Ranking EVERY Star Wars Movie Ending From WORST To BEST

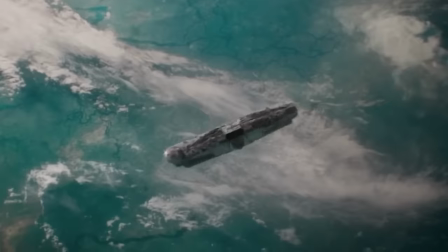For this game of Sabacc at the end, they're ironically playing on a tropical moon that Lando had won in a previous game of Sabacc.
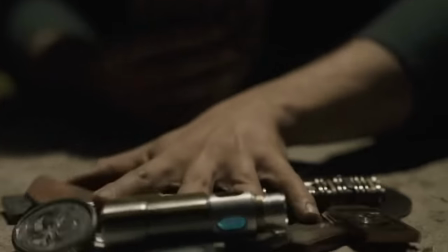They're playing for the ownership of the Millennium Falcon. It's a callback to earlier in the movie, when Han tried to win the Falcon, but was cheated out of a win by Lando's trickery.
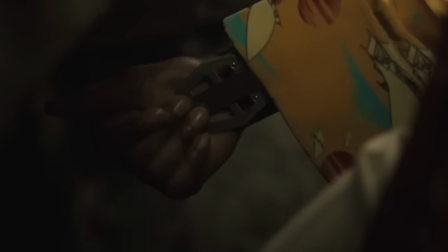Han goes all in on this bet when Lando reaches for his cheat card. It's not there. Han took it from him.
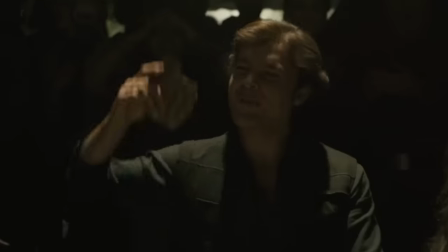So Han wins the Falcon with Lando's cheat card, in contrast when Lando cheated him out of winning the Falcon earlier in the movie.
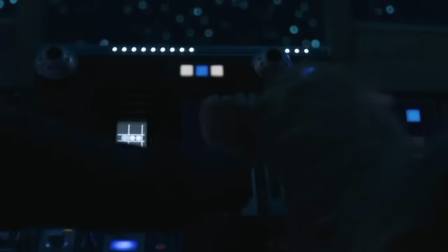It's an appropriate explanation for how Han got the Falcon, in typical Han fashion. Coming in at the number 7 spot on my list is The Empire Strikes Back.
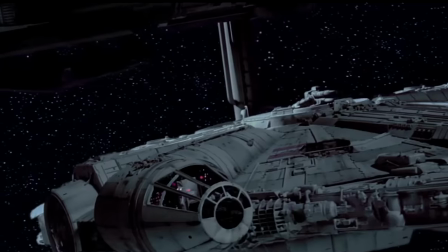This was a tough one, because like Solo, it's a really great ending. Lando intends to make good on his betrayal of the Rebellion by promising to go find Han.
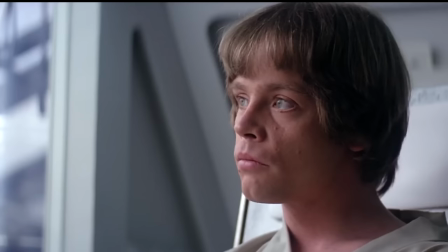Interestingly enough, it seems like he stole Han's wardrobe. Nice. Luke receives his mechanical hand just like his father did in episode 2.
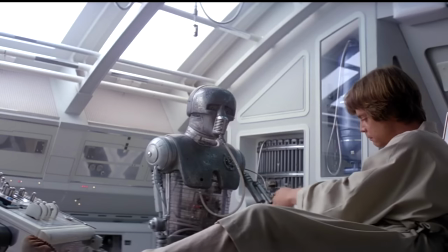He's made an amazing recovery after how badly he was injured in his duel with Vader.
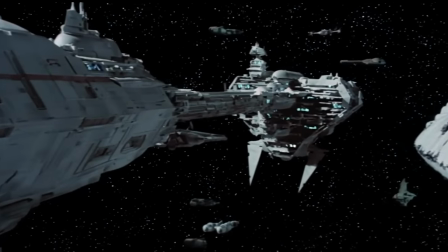Considering how dark things were looking for the Rebellion throughout this movie, with the fact that they lost both their Yavin and Hoth bases,
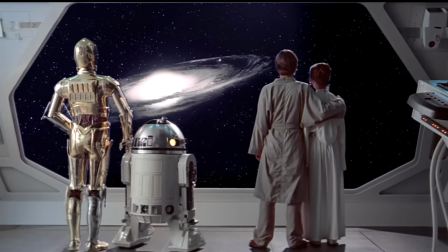it still manages to end on a hopeful note. The Rebellion has plenty of its forces left to keep fighting,
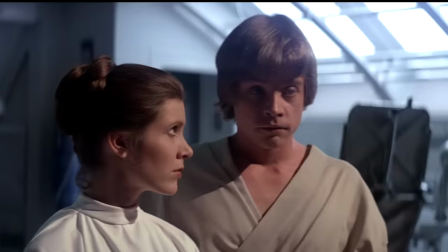and its most prominent figures live to fight another day. Arguably, an even more hopeful ending is Rogue One's ending.
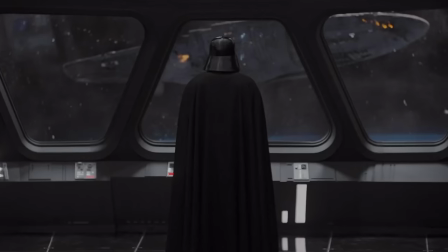I've heard that a lot of people don't like this ending and that it's just meaningless fan service. If that's you, I respectfully disagree.
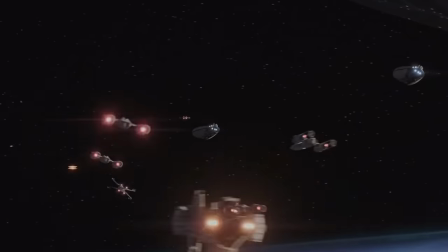This ending is amazing. We get to see just how close the Rebels came to being unsuccessful in capturing the Death Star plans throughout Rogue One.
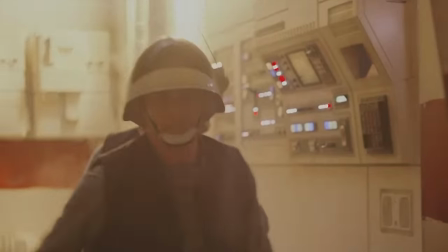But there's no closer call than with Vader's iconic hallway scene, which I think is arguably one of the best scenes in all of Star Wars.
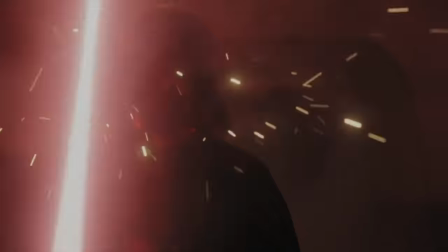And after all of the main characters have sacrificed themselves for the Rebel cause, the movie still manages to end with hope in all of the Rebels' hearts.
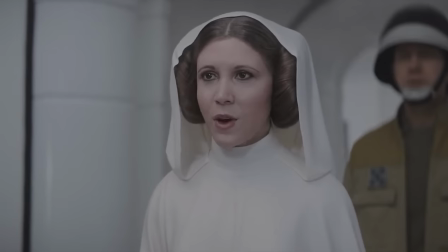As Leia receives the Death Star plans, she is asked what the plans mean. She says hope. Now that the Rebels have the Death Star plans, there is quite literally a new hope for the cause.
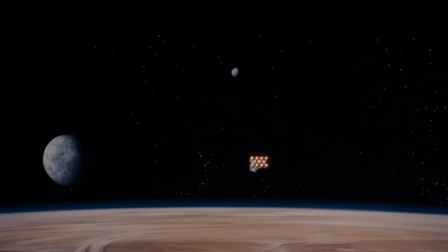Thematically and literally, it's the perfect segue into the beginning of A New Hope, which are essentially back-to-back scenes.
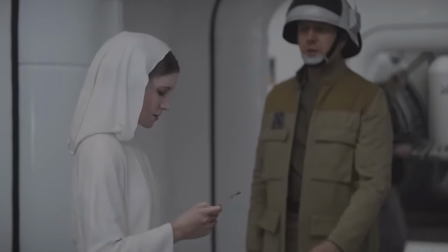It's an amazing tie-in to the original trilogy and a great ending to one of the best Star Wars films. Naturally, Michael Giacchino's amazing score for this scene is titled Hope, and I highly recommend you listen to it.
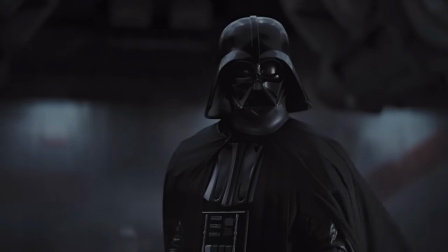It's one of the best original Star Wars pieces out there that's not from John Williams. However, I will concede that the deepfake Leia looks very off in this scene, but you gotta admit, they did well with what they have.
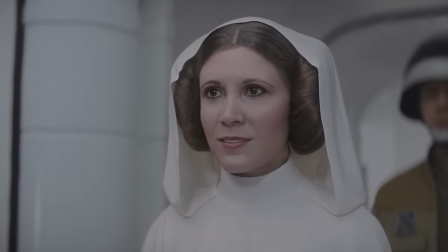If you can suspend disbelief for just a few seconds, it looks enough like Leia, but nothing can be Carrie Fisher herself, may she rest in peace.
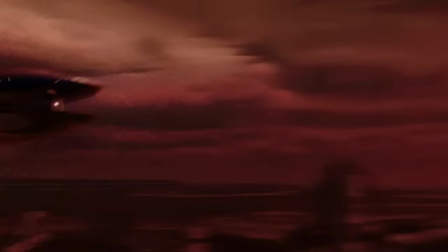This next ending isn't really hopeful at all. It's actually super ominous. Attack of the Clones ending starts with Dooku reporting to Sidious.
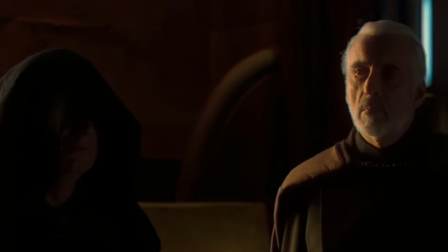The final phase of Sidious's plan has been set into motion. The Clone Wars are beginning.
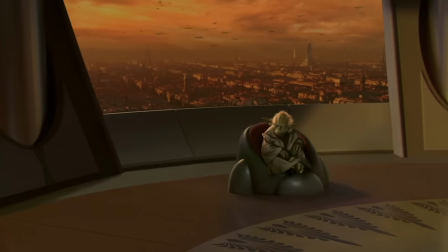We see Obi-Wan voice his concerns to Yoda that Sidious might be behind all of this because of what Dooku told him on Geonosis.
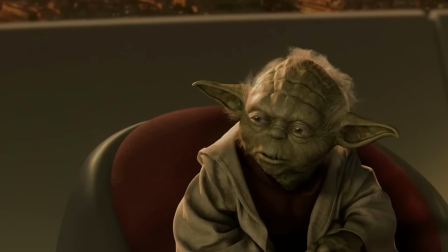Yoda dismisses it as an attempt to trick the Jedi and turn them against the Republic. Dooku was many things, but he wasn't a liar.
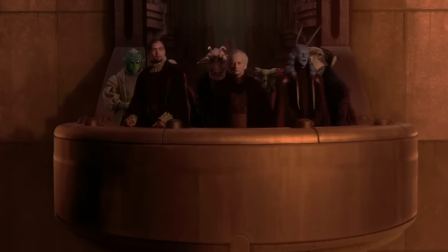It's in this very moment that Sidious knows he's won. He's got the Jedi Order right where he wants them.
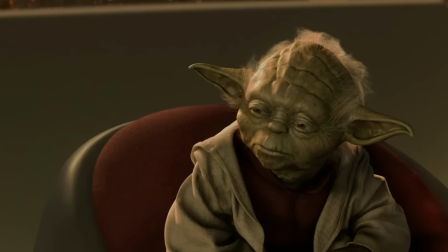Their leader in Yoda is blinded by his own arrogance, which drastically decreases the likelihood of Sidious getting exposed.
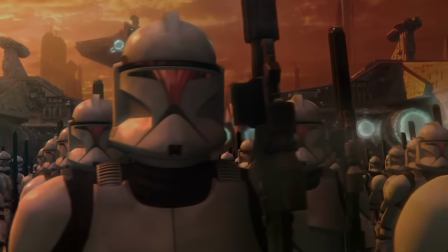And Palpatine knows it as he watches the Republic cruisers launch from Coruscant, with the Imperial March playing in the background.
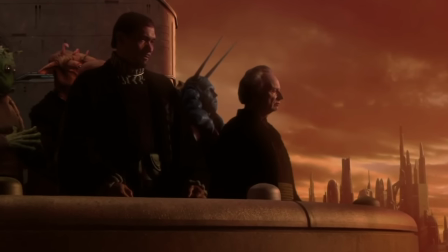I love this detail here where Bail Organa silently bangs his fist against the balcony.
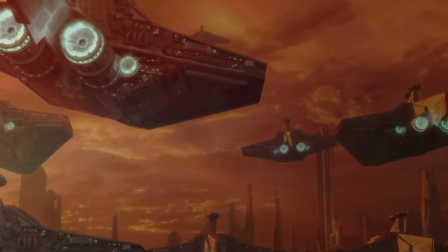He and the other senators like him are troubled at what this war will do to the galaxy and the Republic, but even he cannot begin to imagine what's in store for them.
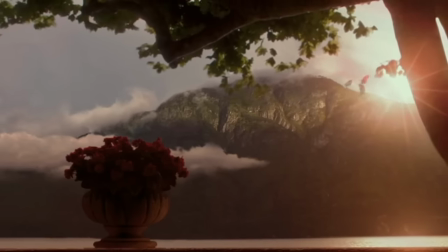Then the music beautifully transitions from the Imperial March to Anakin and Padme's love theme.
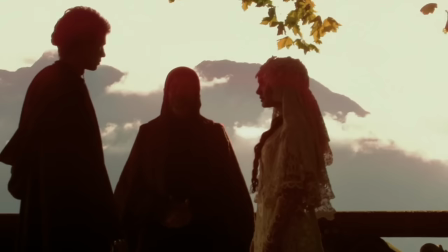We've escaped from the politics and dread surrounding the upcoming war, and we get to see Anakin and Padme's marriage in this intimate moment.
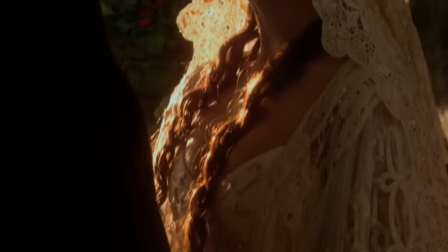But even this is shrouded in the same darkness that is surrounding the start of the Clone Wars. Just like how Palpatine is using the Jedi and the Republic, he's also got Anakin right where he wants him.
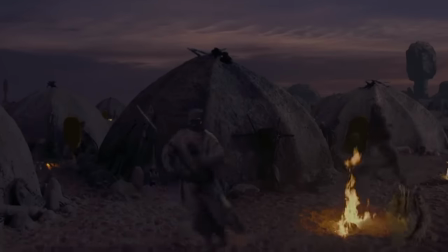Anakin had already given in to his selfish desires when he killed the band of Tusken Raiders, but now he's crossed another significant line in marrying Padme.
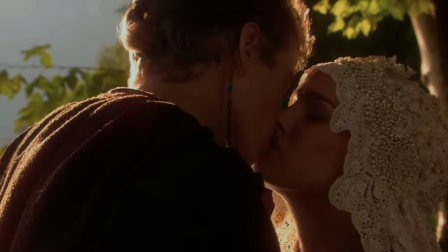It's a point from which Anakin can't return, and Palpatine knows it. This only makes Sidious's job all too easy.
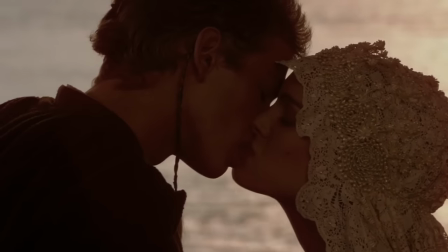It's the beginning of the end for the Jedi, the Republic, and Anakin. All at once. In the same way, the beginning of the end of the Empire starts with A New Hope.
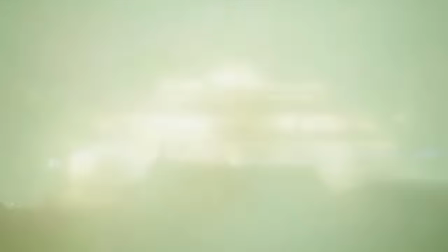With the destruction of the Death Star, it's been proven that the Empire can be beat, and maybe they're not as strong as everyone thought.
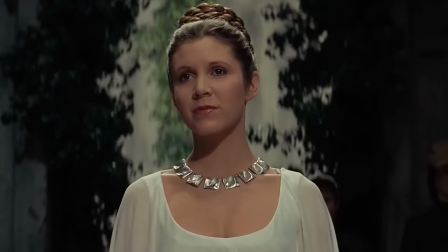I love the ending of A New Hope because it concludes the movie completely on its own. A New Hope could have totally just been a standalone movie with no sequels, and yet there's still room for a sequel.
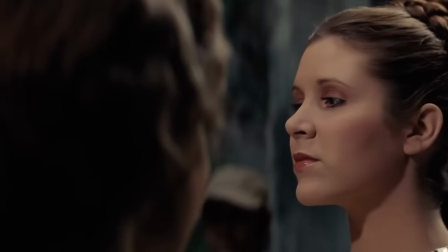It's not like some movies today that will add some random ending scene just so there's potential for a sequel if the movie is successful, so I appreciate that about A New Hope a lot.
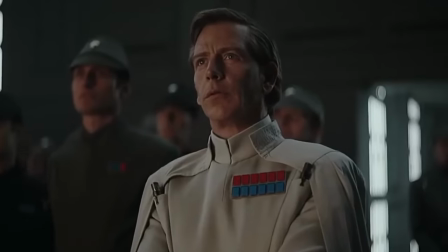While the Empire definitely isn't done for good, losing the Death Star definitely evens out things for the Rebellion.
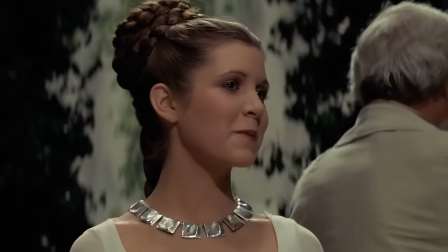And the crazy thing is, none of the characters say anything in the scene, but we all know exactly how they're feeling.
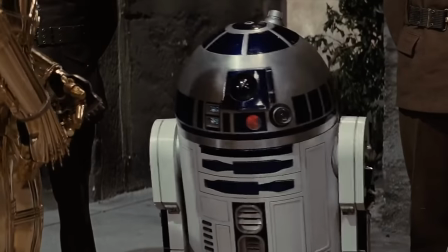It's really the first time we see genuine happiness from many of the characters. Even Han is embracing the moment.
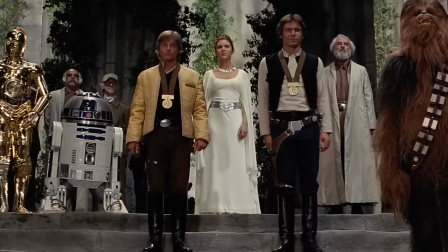As Luke and Han receive their medals and bow to the Rebel soldiers in attendance, there's a huge double entendre at play.